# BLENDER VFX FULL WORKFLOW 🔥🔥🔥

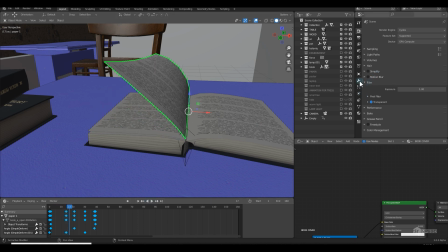[7:50]
this what I did I used some modifier just like bend modifier I mean a simple deform modifier and I choose one for the bend and one for the twist and I duplicated a lot of copy here you can see and I just shift the keyframe so it will look like the page is
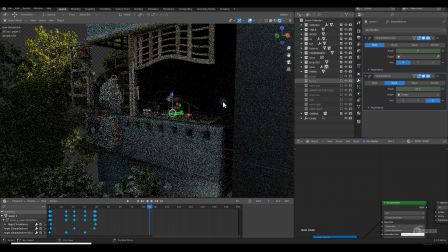[8:09]
you know something like that and here i imported i mean here i also created a
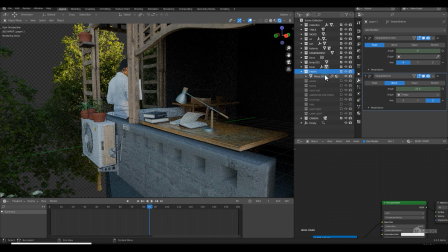[8:15]
simple paper and i just animated them using a wave deformer and here i created some posters of nps3d simple image and simple box extrusion
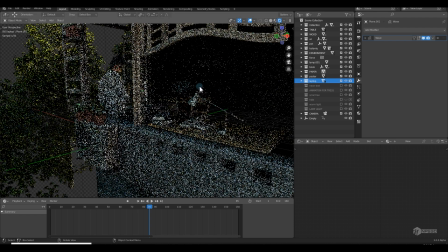[8:26]
i imported a free laptop model to you know just fill out the scene
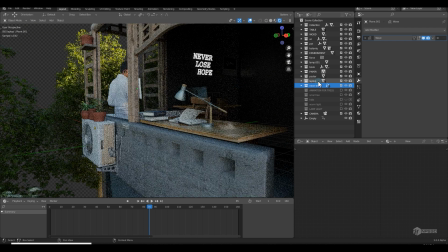[8:32]
for neon sign i just simply created a text and i just apply a you know just apply a simple neon material a neon in the sense i just boost the illumination if you see see over here i boost the illumination of
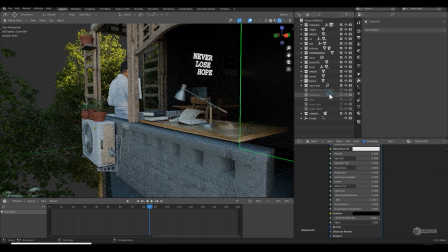[8:49]
that thing and this everything is simple super easy
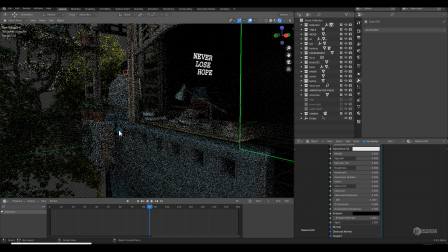[8:57]
and these are few small tree to fill out the scene.
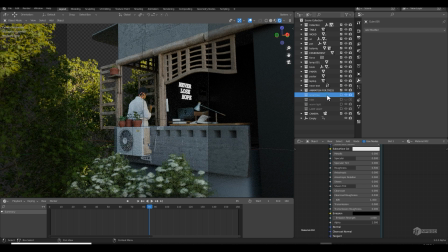[9:03]
So let me off this downloaded some tree models from sketchfabe and I also did the same technique to animate them and
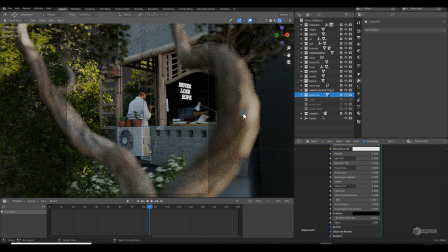[9:12]
I just put them one front and few back to fill out the whole scene and create us you know just beautiful frames.
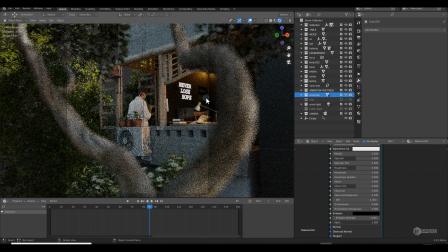[9:20]
I also created some warm light inside the room so that you can you know just it can
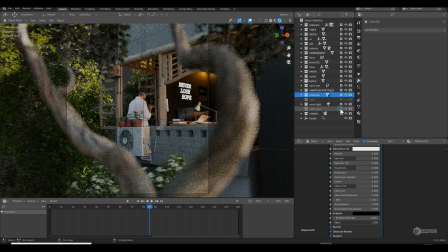[9:26]
create the depth actually and for the night scene what I actually did I just created a extra light for the lamp and for the environment what you can do simply just need to go to the world and on the Nishitai sky you can just change the sun evolution
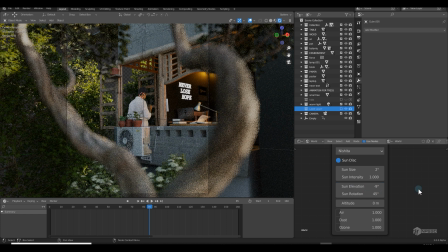[9:46]
from 25 degree to 9 minus 9 degree and this is the night scene.
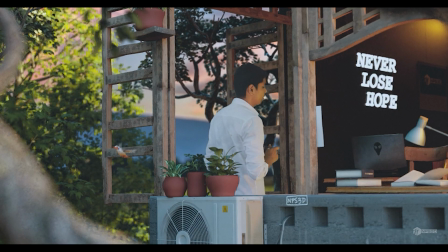[9:51]
So this is the thing which I did to create the day and night scene and
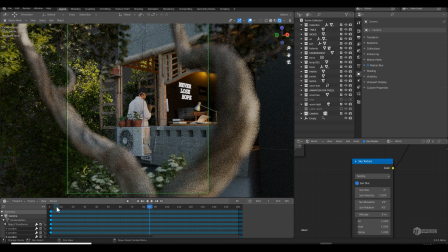[9:57]
this is the whole thing and for animating the camera I simply just apply by pressing i and I just add a
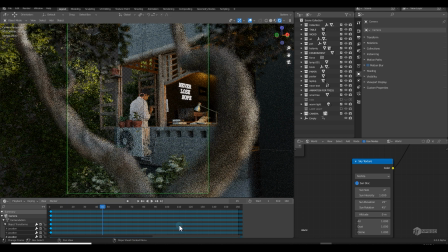[10:05]
keyframe from start and end and I use a noise modifier to you know just simply give
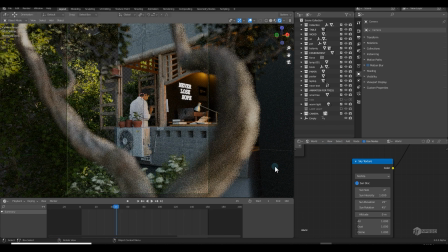[10:10]
them a wiggle expression and then I rendered this scene.